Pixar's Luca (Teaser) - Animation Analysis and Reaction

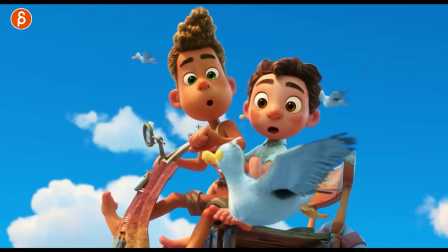724s
Everything gets pushed. All the shapes. It's just an elongation and stretching of the face.
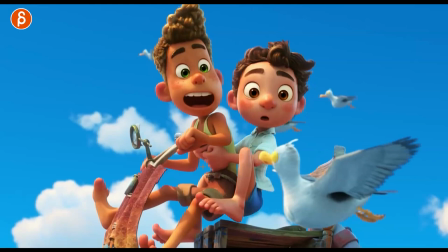730s
I think I talked about that yesterday morning in the Q&A too. It's really great.
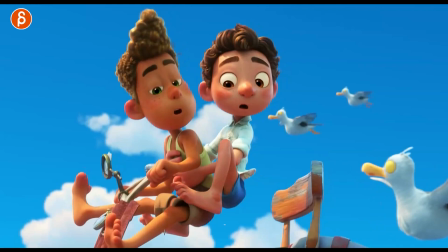735s
It's so cute. You can see all the detail.
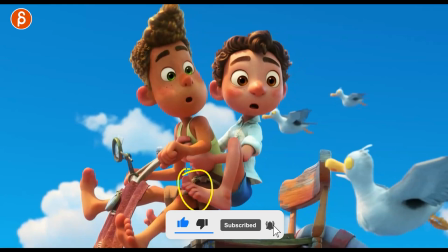741s
That's just one of the best shots you can look at in terms of detail. in slow
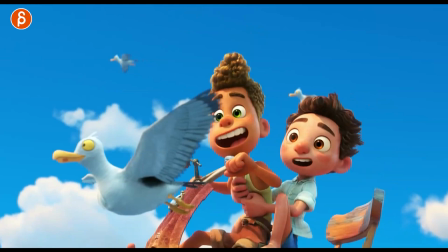745s
motion you get to see all the little details all the changes the bend of the foot
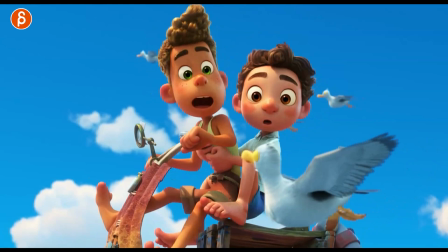751s
and even here you got a bit of eye darts and now that it's slow motion it's still
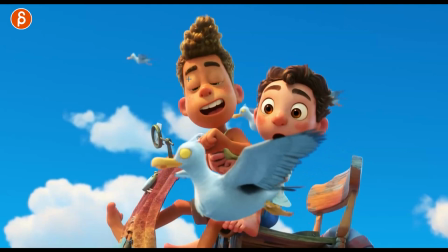757s
dirty it's great and you can see how long it take for frames uh for uh frames for blinks
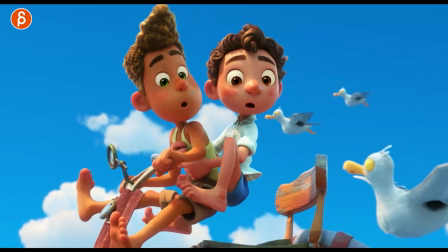765s
still it's not robotic you're not gonna ease in hold a bit get that fleshiness when you go out and just ease into that.
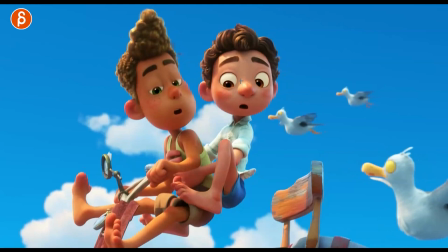774s
I mean, it always depends on all the, you know, the shot and what the character is doing.
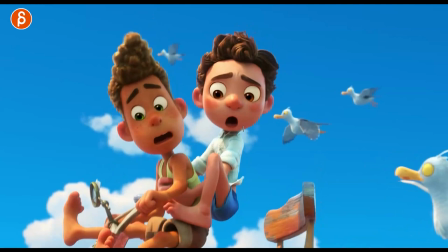779s
Oh, we always talk about that in class two. Half blinks, it doesn't always have to be a full blink. You can absolutely do that.
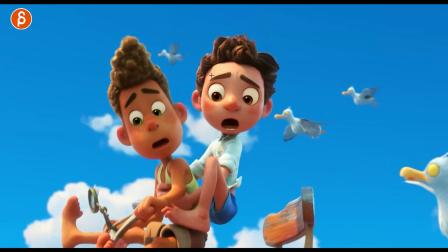785s
You can see the staggered overlay lids and then the brows. It's like the lid's going to push up the brows after that.
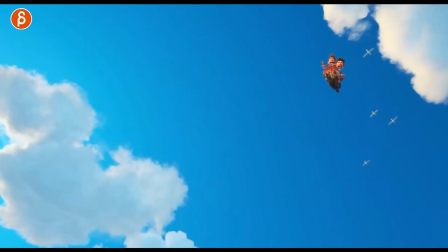791s
It's a slight delay there. It's great. So good. Even something like that, you got to go frame by frame and see what they do. You still got to have something in there.
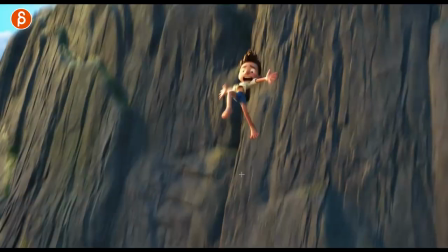800s
And if something like that's more static, the hair is going to help to not make it look like a 2d card got lots of movement here and then ready but this seems to be also another shot because you can see they are on their vehicle
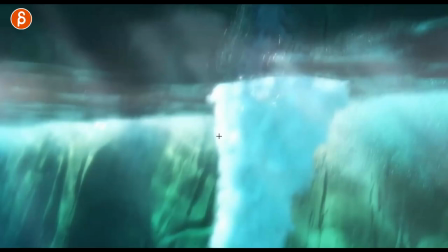815s
and no because as they're in here unless the vehicle comes off afterwards and that's a different cut look
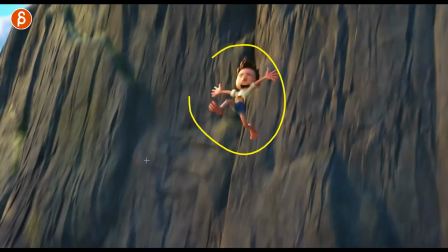825s
here whenever there's water like this reminds me of a wind waker any zelda fans out there come on and
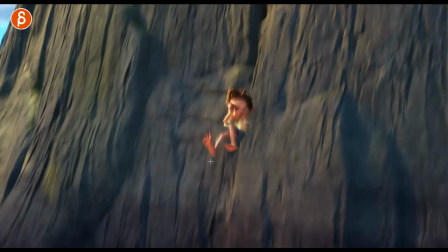830s
then we get into this and the big reveal it's great pose already come on nice
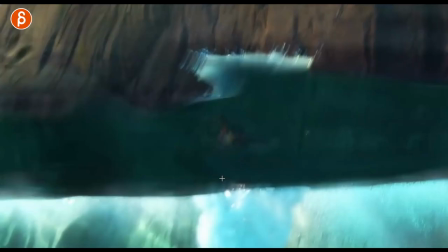836s
bend nice bend there oh look at that so good funny enough that's great reference
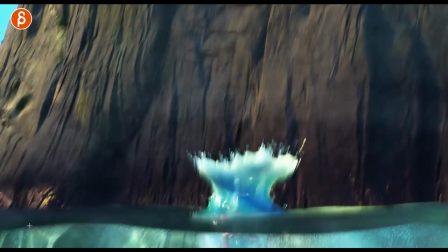844s
so I wanted to do a shot with the character I'm not gonna say what it is right now but I wanted to do this I wanted to do exactly that you see the water line and what's above and
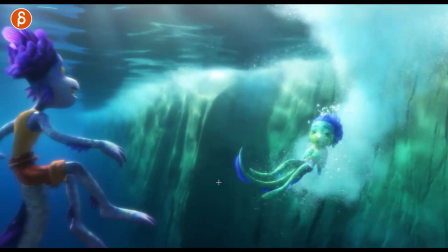852s
below here in terms of something that you see and then there's stuff happening and I'll do that since I'm animating at home again a couple things
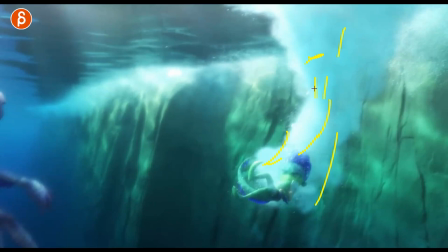859s
i want to do in that shot is on my list and also adding the effects and bubbles and things all that stuff i want to do but
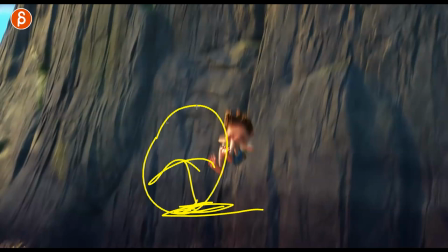866s
also the feeling of you are outside i mean my character is going to be on a boat falling over but just the physics of you're on something hard
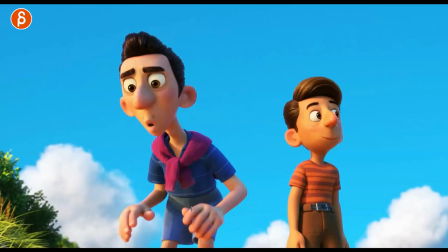874s
and it's you know gravity blah blah in the air versus underwater how the body is changing and moving differently that's something actually i've never animated
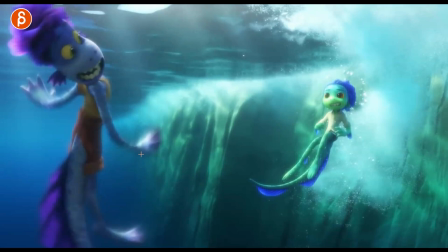882s
and that's why i want to do it Change that, and now you get to see at this.
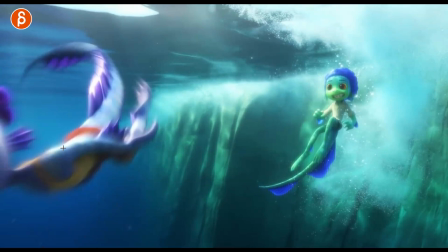888s
Nice little bend bows. Look at that twist in the body. And then the I hate tails.
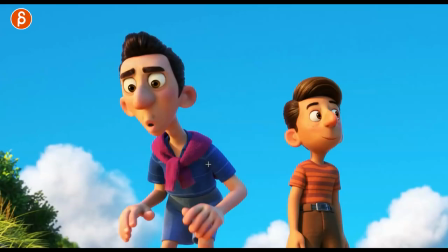893s
I hate animating tails. This is great. I'll look at this and go, oh no, what a nightmare.
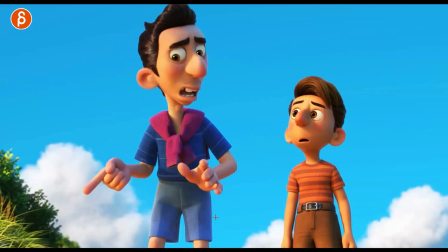900s
At least it's not too long, but. Oh, great face, like a little fuzz there.
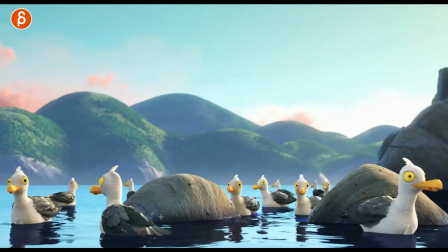906s
I just love those designs. They're so cute. Something about the roundness and stubbiness of the hands and the fingers.
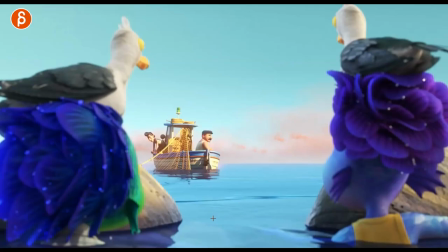916s
Those stairs, so good. Let me just look at. Little darts there. Supie. If you start somewhere, the company is probably your shot there.
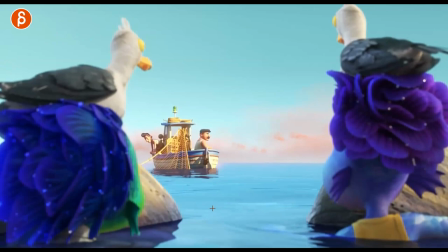930s
All right, here, get used to the pipeline. A couple darts. And then make the shot ready for renders.
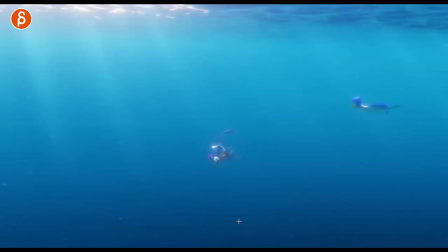939s
Look at those designs. It's a crazy town. Cute, though. I love this.
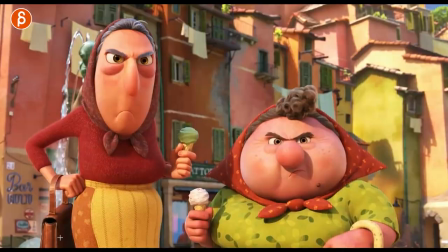944s
I love how this is up so it supports the weight of the bag so it doesn't slide down just enough to hold this. Got a nice offset pose here in the fingers with the thumb up. I'm looking at these all the time.
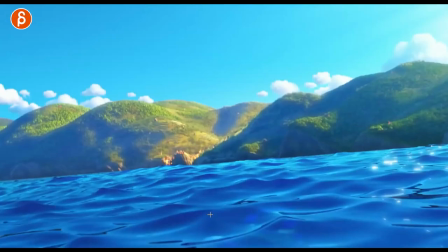958s
I love just tweaking finger and hand poses. So great to see. Again, the contrast, right? This guy, when his bike is all crazy. Same thing here with what he's doing, while this character is a bit more reserved.